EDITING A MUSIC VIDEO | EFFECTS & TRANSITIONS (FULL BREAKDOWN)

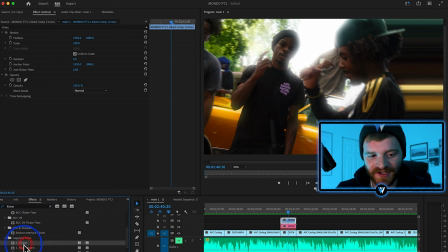53:35 So let's just type in Flicker and find Sapphire Flicker here in Premiere Pro and drag that onto our clip. Now, this is just going to flicker the brightness on this clip. It's going to make it a little bit more eye-catching.
Hot out.
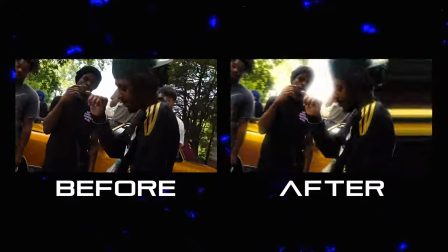53:46 They really influenced by the shit that we be doing. We done mowed so many rappers, but they ain't giving credit.
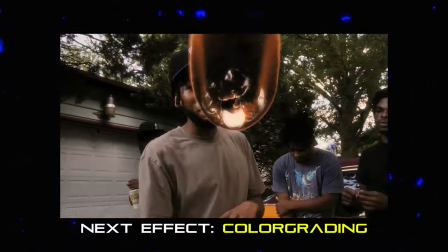53:51 Man, that style that you took from us, shit is so pathetic. Only dead presidents that we talk about.
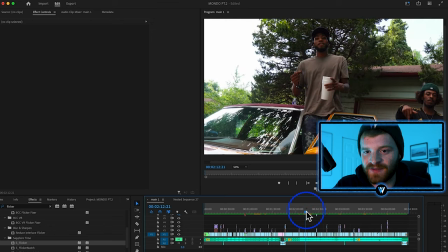53:56 So this camera was obviously set to some sort of color profile. This is not flat footage. Typically, if you're a videographer, you want to be shooting in log, which means it's just going to be completely flat. In Canon, you have C-Log. In Sony's, you have S-Log. So depending on the camera you have, you kind of want to shoot flat, because if you shoot flat, you can do more with the color in post-production, which is what I'm going to show you right now.
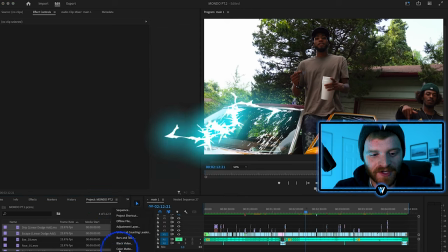54:20 So let's just go to our project panel, and we're going to make a new adjustment layer.
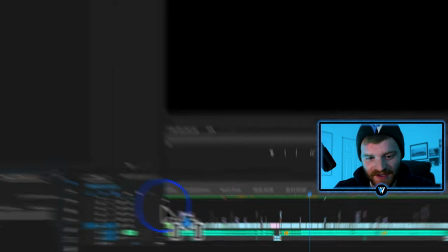54:24 So I'm just going to select new adjustment layer, and we're going to click and drag this adjustment layer over our entire project.
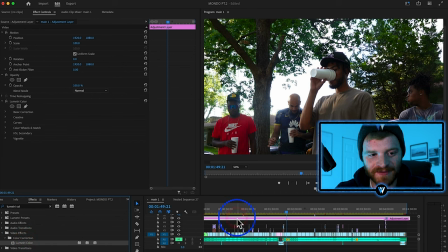54:30 I'm going to look up Lumetri color here, click and drag it onto our adjustment layer. On this layer, we're going to drop down the Lumetri color. I'm going to increase the contrast up to like 50. Then we're going to take the highlights down maybe to negative 30, increase the shadows to 25.
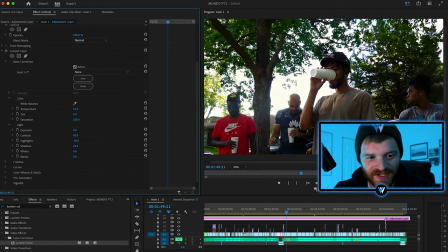54:48 Let's also increase the temperature so everything warms up just slightly, boost the saturation just a little bit, increase the whites, decrease the blacks, and then we'll open up the creative tab. Now this is where I do a little bit of work just within the shadows. I usually like to make the shadows a little bit cooler.
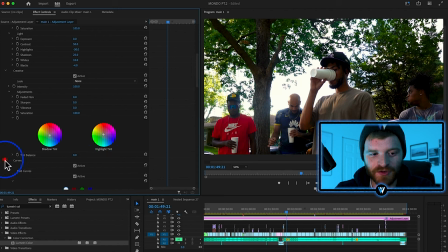55:05 And then I like to make the highlights a little bit warmer. We'll drop the curves down and just tweak out the curves.
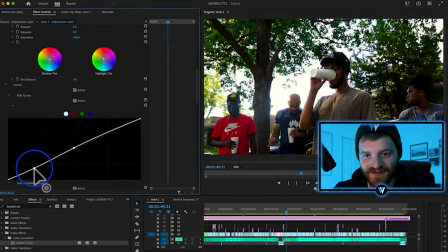55:11 Just add a little contrast here, slight S curve. Color correcting and color grading is really personal preference.
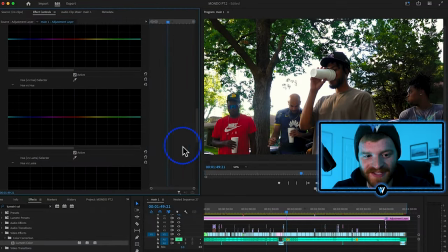55:17 It's up to you how you want your project to look. So I'm just kind of doing some basic correction here because the footage is already kind of color corrected.
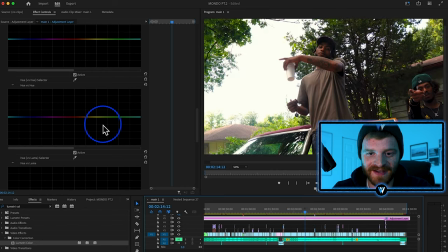55:23 You know what I mean? It's already got good color. So we're just kind of complementing the existing color. I do kind of think this would look cool with like a different hue of green in the background. So we can just highlight the green hue in this video, then we can change the green hue. You can see the leaves changing there in the background. We can make them really green. We can make them purple.
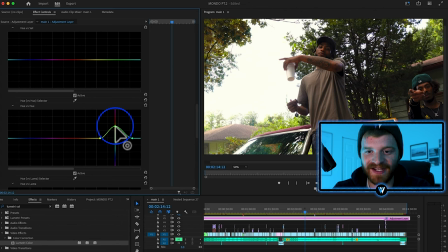55:43 Let's just increase the warmth of them just a little bit. Kind of gives it some more texture, a little bit more flavor there.
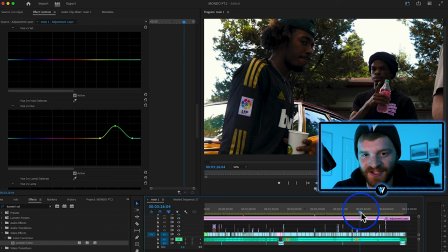55:48 Now let's just bop around our timeline and just make sure we don't have like any weird looking clips.
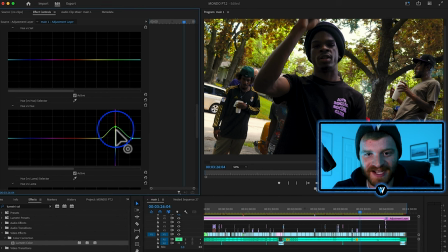55:53 Like this one kind of looks weird. So let's just actually take this green down. You can see how the green changes there in the back. Let's just mellow it out just a little bit.
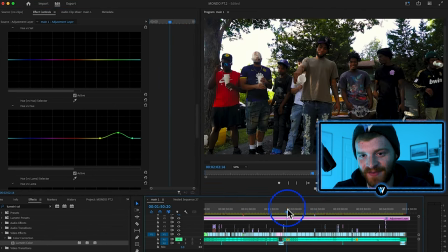56:03 So now it's working better for that clip, and it still looks good on these previous clips as well. So one of the last effects I want to mention today is just the Boris film glow.
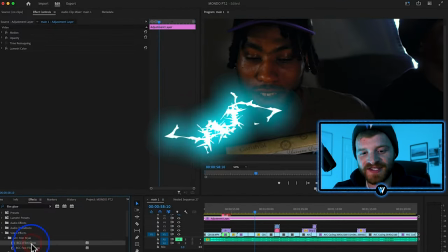56:14 So if I just type in film glow, you do have to purchase this effect suite that comes with these plugins.
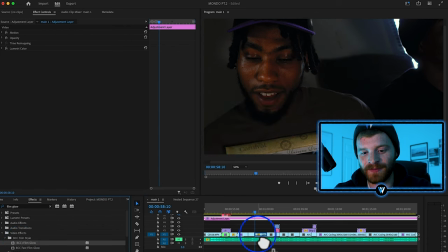56:19 I'm just going to click and drag the Boris Continuum film glow onto this clip right here,
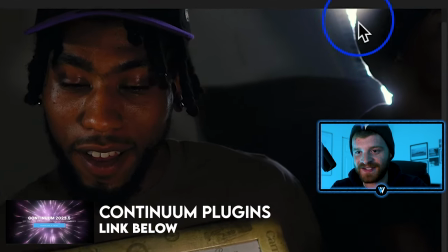56:25 and you'll see the stylized difference it gives our clip. So you can see now in the background, we have a lot more glow impacting our clip.
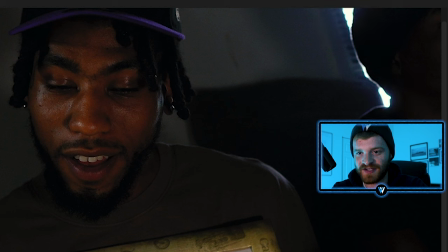56:32 Versus before, let's just switch this off. So there's before and now there's after. So I usually try to throw this film glow around on my edits. Typically the last thing I do before exporting my project is apply sound effects to all the transition points in my edit.
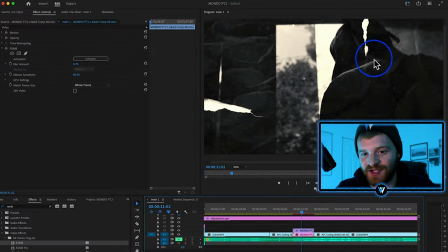56:48 So for example, let's just take this special effect we created earlier, this mixed media effect. It's got that paper texture and we want to kind of hear that effect as it's happening. Typically what I do is I go to a website called Elements Envato, and on this website, I can search up something like paper scribble, right?
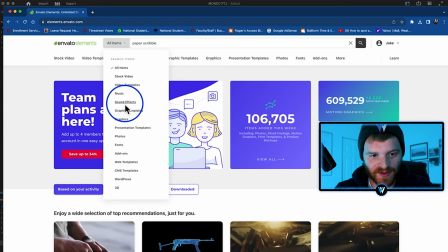57:06 So let's just find a good sound effect for paper scribble. And I'm just going to search for this sound effect.
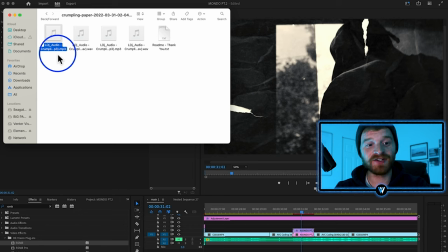57:13 That one's cool right there. Let's take that one. Let's download it. So here's the file that I downloaded that has the paper crumpling sound effect.
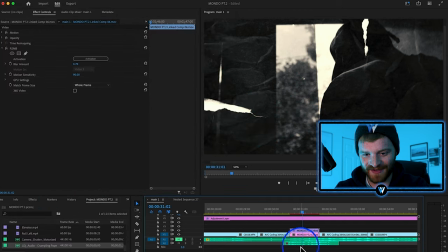57:20 I'm just going to drag and drop it to where this paper effect is happening. Now let's turn it down a little bit. Let's keep it in the background. Let's go like a negative 9 dB. It's just going to give our music video a little bit more atmosphere, a little bit more texture. Now when you're finished editing your project, it's real easy to export with maximum quality.
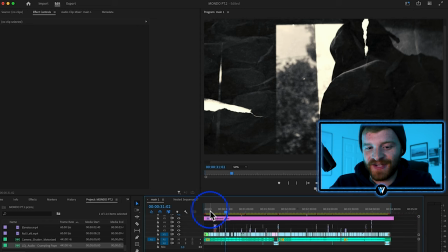57:36 I'm going to show you my settings. So what you want to do is just make sure your in and out points are over your timeline.
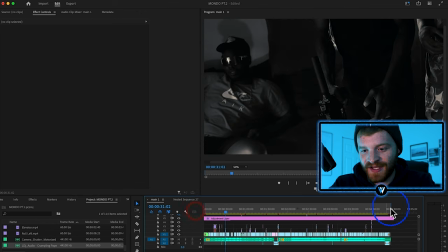57:41 This is going to be your in point. This is going to be your out point.